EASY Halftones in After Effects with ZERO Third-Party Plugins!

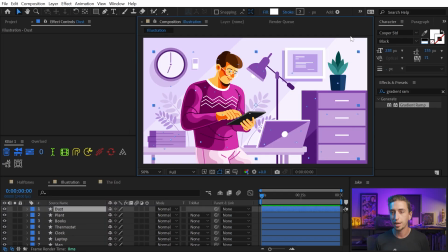(12:08)
It's rebuilt exactly the same way that I had in Illustrator, but as shape layers. And if you're not using Overlord yet, go check it out. It will change your life. But now I have all of this artwork right in After Effects.
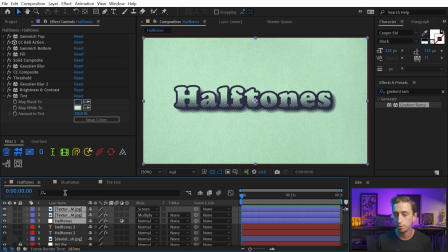(12:20)
I'm gonna jump back to my halftones and grab those three layers at the top of the layer stack and then paste them on top of here.
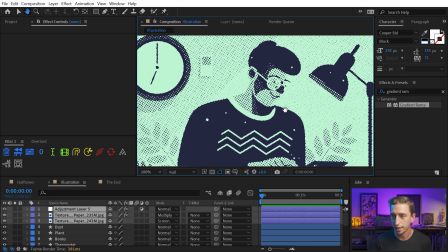(12:27)
And just like that, we've got our instant halftone effect. And those layers came in the wrong order, so I'm just gonna rearrange them.
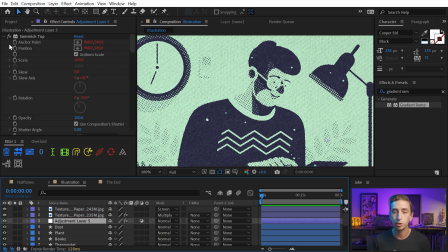(12:33)
But let's say in this one, I don't want to tint the color.
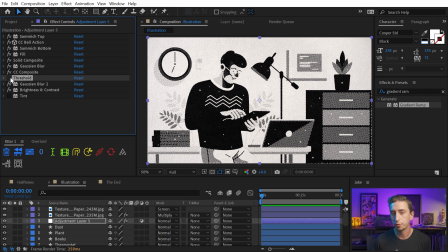(12:36)
I'm just gonna go back to that adjustment layer and I'll turn off the tint, and I'll also turn off the threshold so that we're left with the original colors, or similar to the original colors.
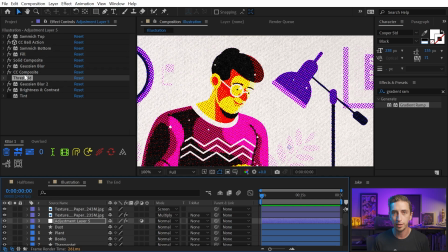(12:44)
If I turn these off and back on, you can see that it is making quite a bit of difference. That's just a side effect of the CC composite effect.
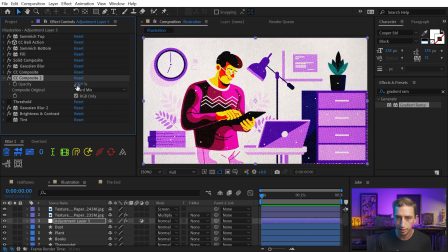(12:52)
But from here, we could adjust the colors a little bit. If I duplicate CC composite and change hard mix to say color, and then drag that to the bottom, now the colors are much closer to what we were before the effects were applied.
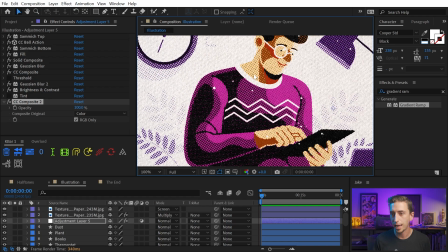(13:05)
But it took the vector style and added this gritty quality to it.
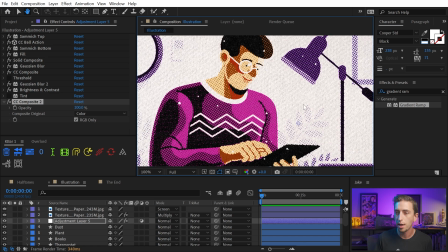(13:08)
It applied those halftones to those different levels of shading on the character, and it just gave it a completely different look and feel that's really easy to adjust.
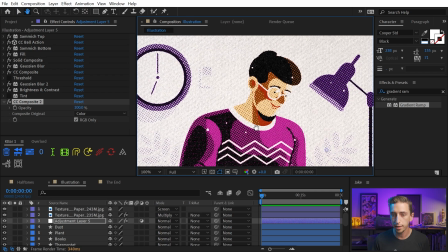(13:16)
Now again, it's completely up to you what you want this effect to look like, but if you don't need a lot of fine details, you could go into CC Ball Action and turn the grid spacing up to say 7 or 8 and get much larger halftones.
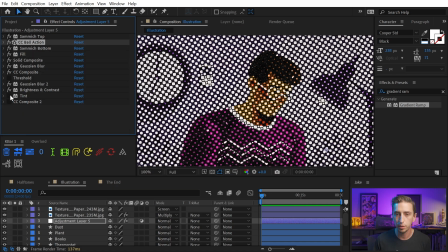(13:30)
We did kind of break the effect though, so let me collapse that up and turn off all of the effects up until solid composite so we can see what our grid looks like.
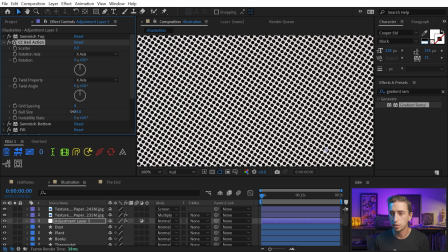(13:38)
As you can see, the balls are just running into each other, so I need to just dial that back a little bit, and then I'll turn my Gaussian blur back on.
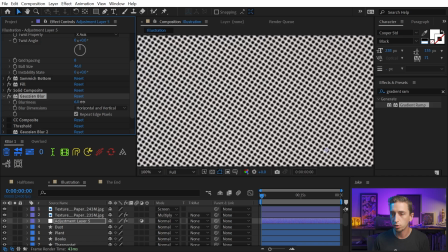(13:45)
That should probably be a little bit more of a blur so that this bleeds into each other a little more now.
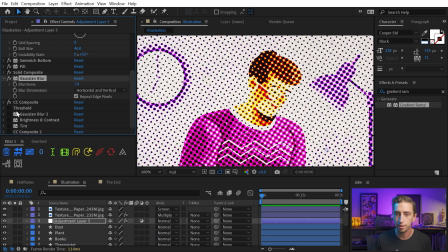(13:50)
Turn my CC Composite hard mix style back on, the cleanup Gaussian blur and brightness and contrast,
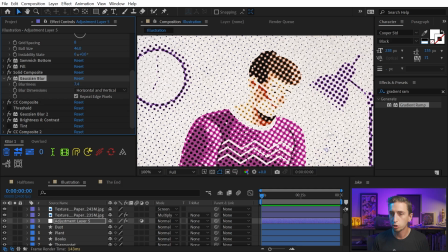(13:56)
and then the final CC Composite, and now we just have a much larger halftone stylizing our entire comp.
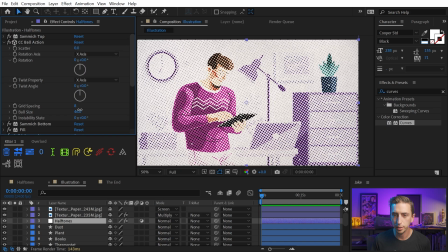(14:03)
I think everything got a little bit too bright, so I'm just gonna increase the ball size a little bit to bring in more of that detail.
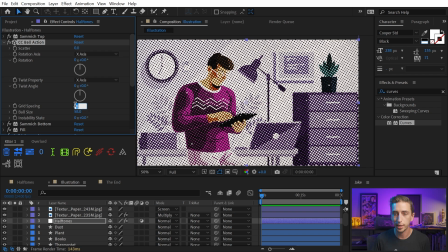(14:09)
But we could also go the opposite direction, turn the grid spacing way down to say 1, and do that same process again.
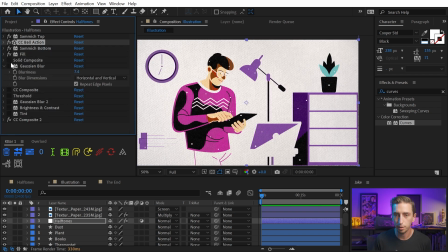(14:15)
Turn off all of these effects up to the solid composite,
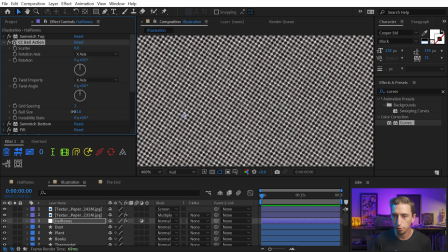(14:19)
zoom in nice and close, and dial back that ball size so that they're not quite running into each other so much.
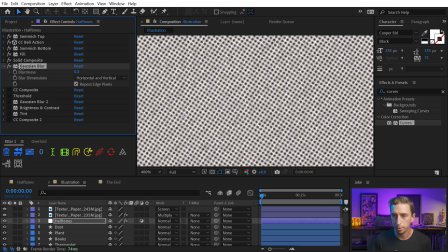(14:25)
Turn on that Gaussian blur and dial that way back, right about there.
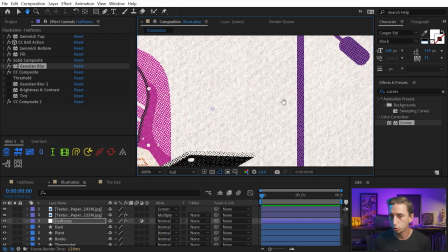(14:31)
CC Composite, CC Composite 2, and now we have a much tighter grid of halftones.
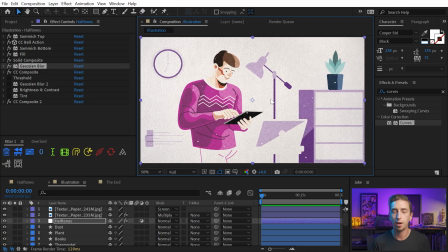(14:37)
So there are just so many variables that you can modify to dial in the exact look that you want.
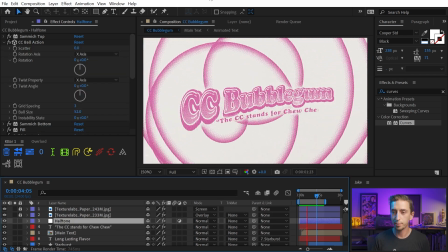(14:42)
Now here's another really fun example where I've actually animated some stuff.
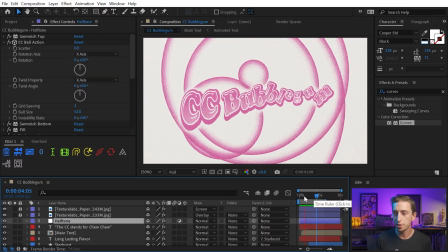(14:46)
I used radio waves to generate those bubbles in the background, but I think this effect just really lends itself to this shaded,
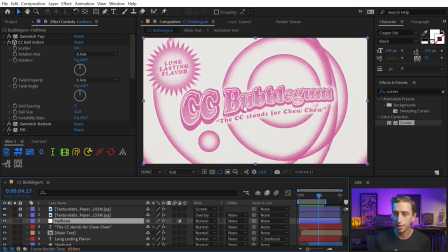(14:53)
stylized, cartoony, printed looking text. And I just wanted to show you how I set that up.
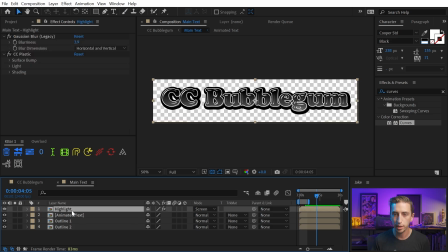(14:58)
So if I jump into this pre-comp, this is the text, and I created it using the CC plastic effect to generate that highlight. I have a couple of different instances of the text to generate these outlines. And within this is the actual text with a gradient applied. But all of those things combined,
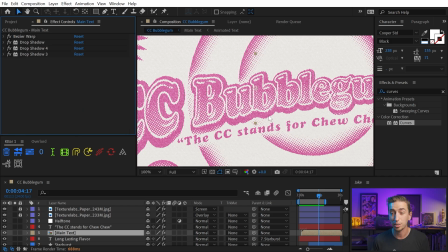(15:15)
and then a Bezier warp for distortion and some drop shadows that are actually white to blow out that background and make the text easier to read, creates a very interesting effect that just has a really cool quality to it.
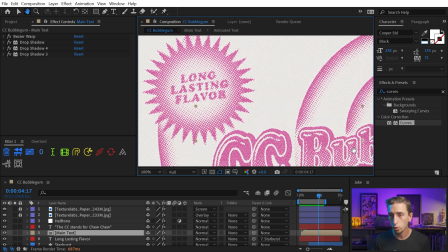(15:28)
The dots on this particular example are nice and big, which does make smaller details a little bit harder to read,
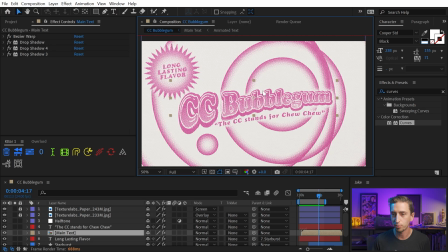(15:34)
but that was a trade-off that I was okay with for this particular example. This one was a lot of fun.
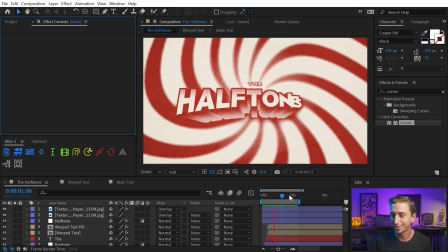(15:39)
It was inspired by the White Stripes. I created this band called the Halftones, but I used a smaller, much finer mesh of dots for this one. I think it still gives a pretty cool look. I did the text probably the hardest way possible using a lot of instances of Transform and CC Composite.
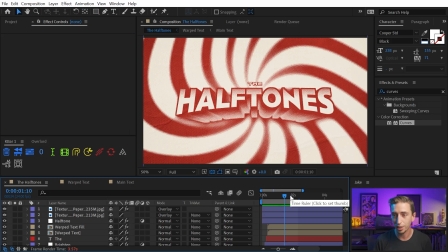(15:54)
You can go check out the Transform Effects of After Effects video to see exactly how I pulled that off. The background was done with Venetian blinds, polar coordinates, and the warp effect, which, by the way,
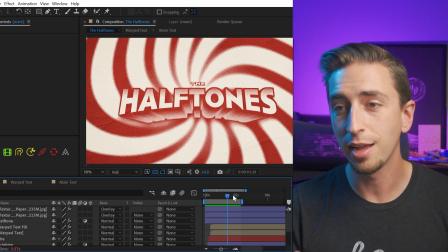(16:05)
if you've ever heard me talk about an effect that you didn't understand, I have created a video for it here on my YouTube channel.